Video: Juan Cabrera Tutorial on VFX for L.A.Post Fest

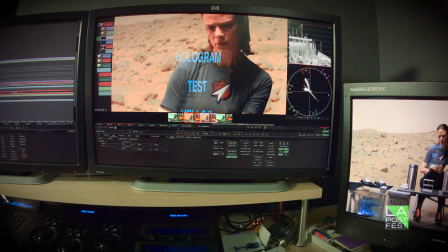(8:04)
it feels like a little bit
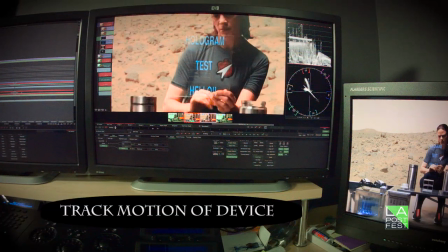(8:12)
and then you of course have to move it, like since she's moving it
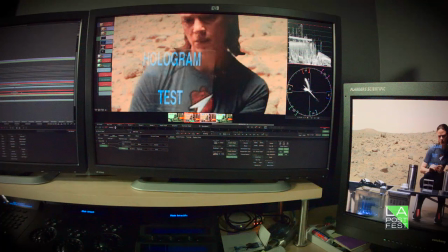(8:19)
you probably have to track it. Now the thing about this is that tracking it is going to be tricky because you cannot see it very well.
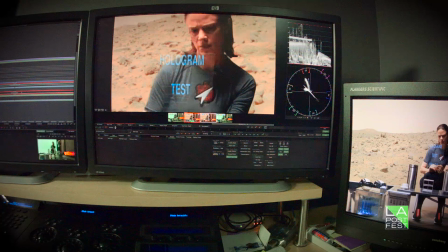(8:27)
Now one of the key things about tracking
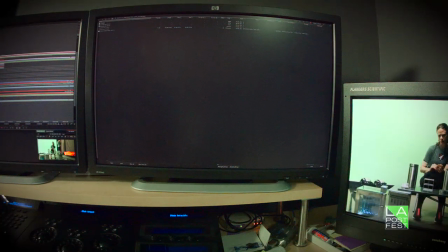(8:32)
is that the fact that you're doing a green screen doesn't mean that you cannot go back to your old shot with the green and everything and just do it there if you see it better.
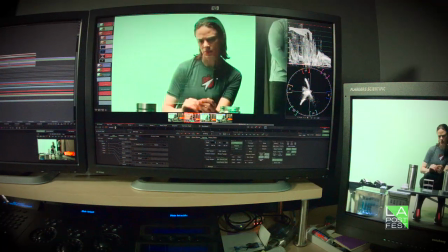(8:47)
Okay, so for example, we can just grab this thing and say, okay, let's take away these trackers, let's add another tracker,
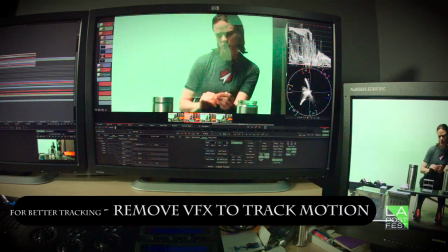(8:57)
let's track this corner, for example.
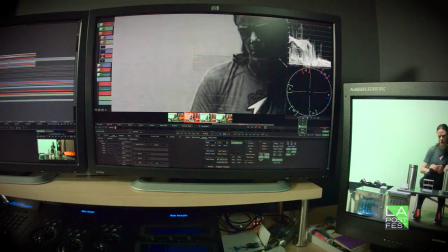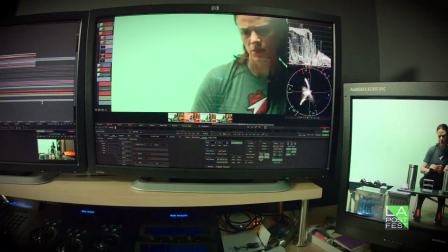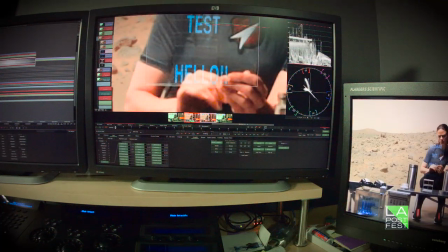(9:13)
Now, the things that you don't want to see now is you don't want to see the hand, for example.
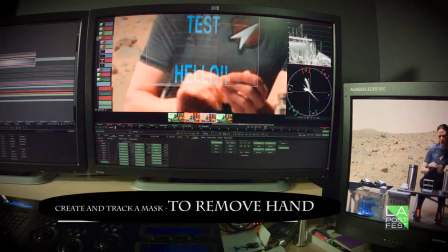(9:19)
She's grabbing it. You don't want, the hand should not be in the way. I mean, you should not be seeing this area.
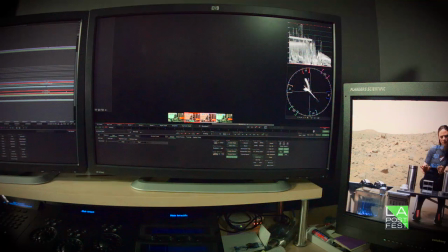(9:28)
We can just create a little mask.
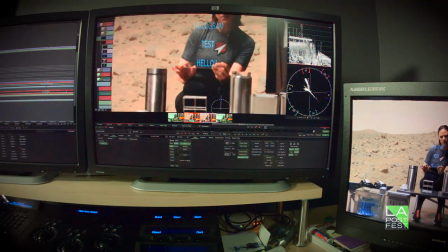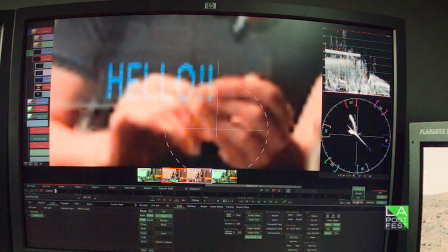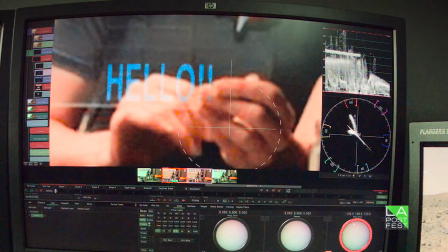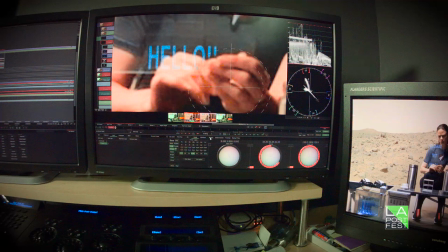(9:56)
We had the same tracking information of the position. We can just apply it again.
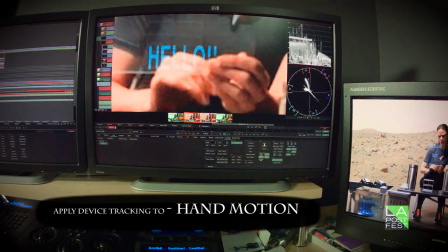(10:01)
That's the thing about tracking. I mean, you can apply it as many times as you want once you have it.
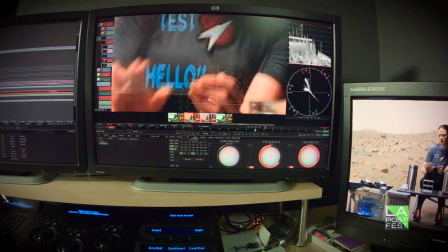(10:10)
So now, tracking is not perfect, but now the hand that is supposed to be in front is in front.
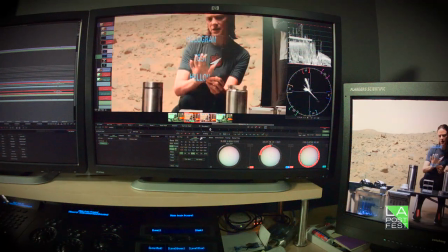(10:19)
But at that point, imagine we wanted to make it like she touches it at that point.
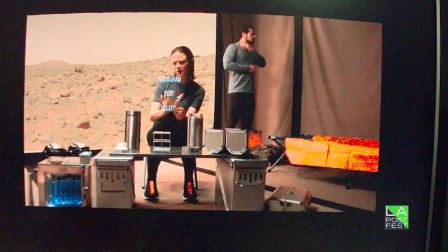(10:26)
Punk. So yes, what you want to do. This is just boom quickly, of course. Boom.
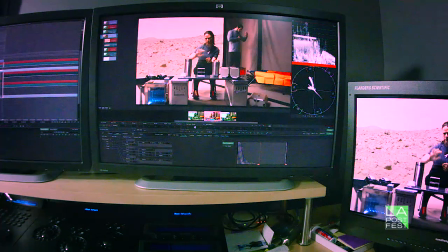(10:45)
Another important thing that you want to do is regarding your background. What we were talking before about camera tracking.
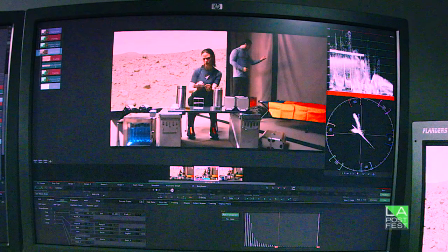(10:51)
If you have your background just sitting there, not moving with the camera, it looks as fake as it could look. I mean, you can see this is a quick matte. I haven't taken out the tracking markers yet.
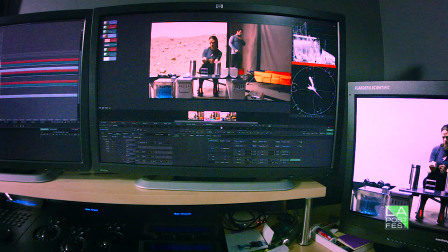(11:07)
All right. But the moment you track that camera motion to the camera motion in your set,
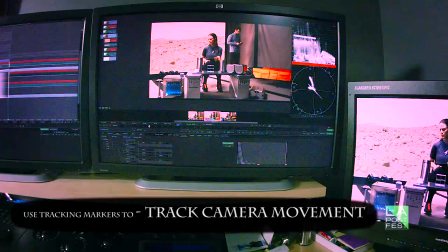(11:14)
it already feels much more there.
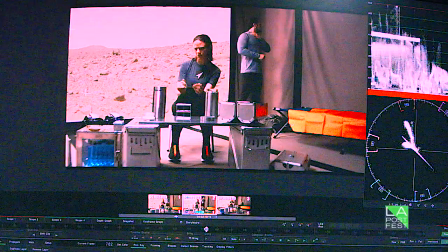(11:18)
I mean, it still needs work, but it doesn't feel as fake anymore.
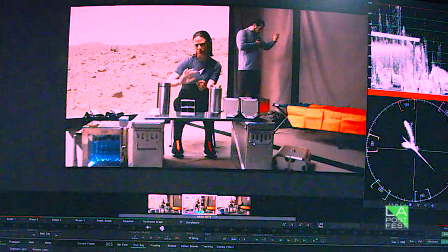(11:24)
Even the reflection, even though it's not done right, because it should move the opposite direction, doesn't look too bad now.
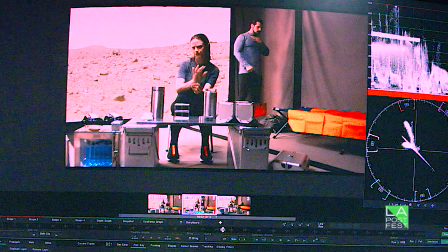(11:30)
So just make sure that you do your right the camera tracking is correct, etc., etc., just to give it believability. LA Post Fest. Create your story in post. Another one? L.A. Post Fest. Awesome. Yes, do the post, damn it. Yeah, exactly. Get out, Lee. Do those green screens. What are you watching this thing for? Where are you watching this? What are you doing? Do those green screens. There's a lot of work to do. Go! My name is Íñigo Montoya. You killed my father. Prepare to die.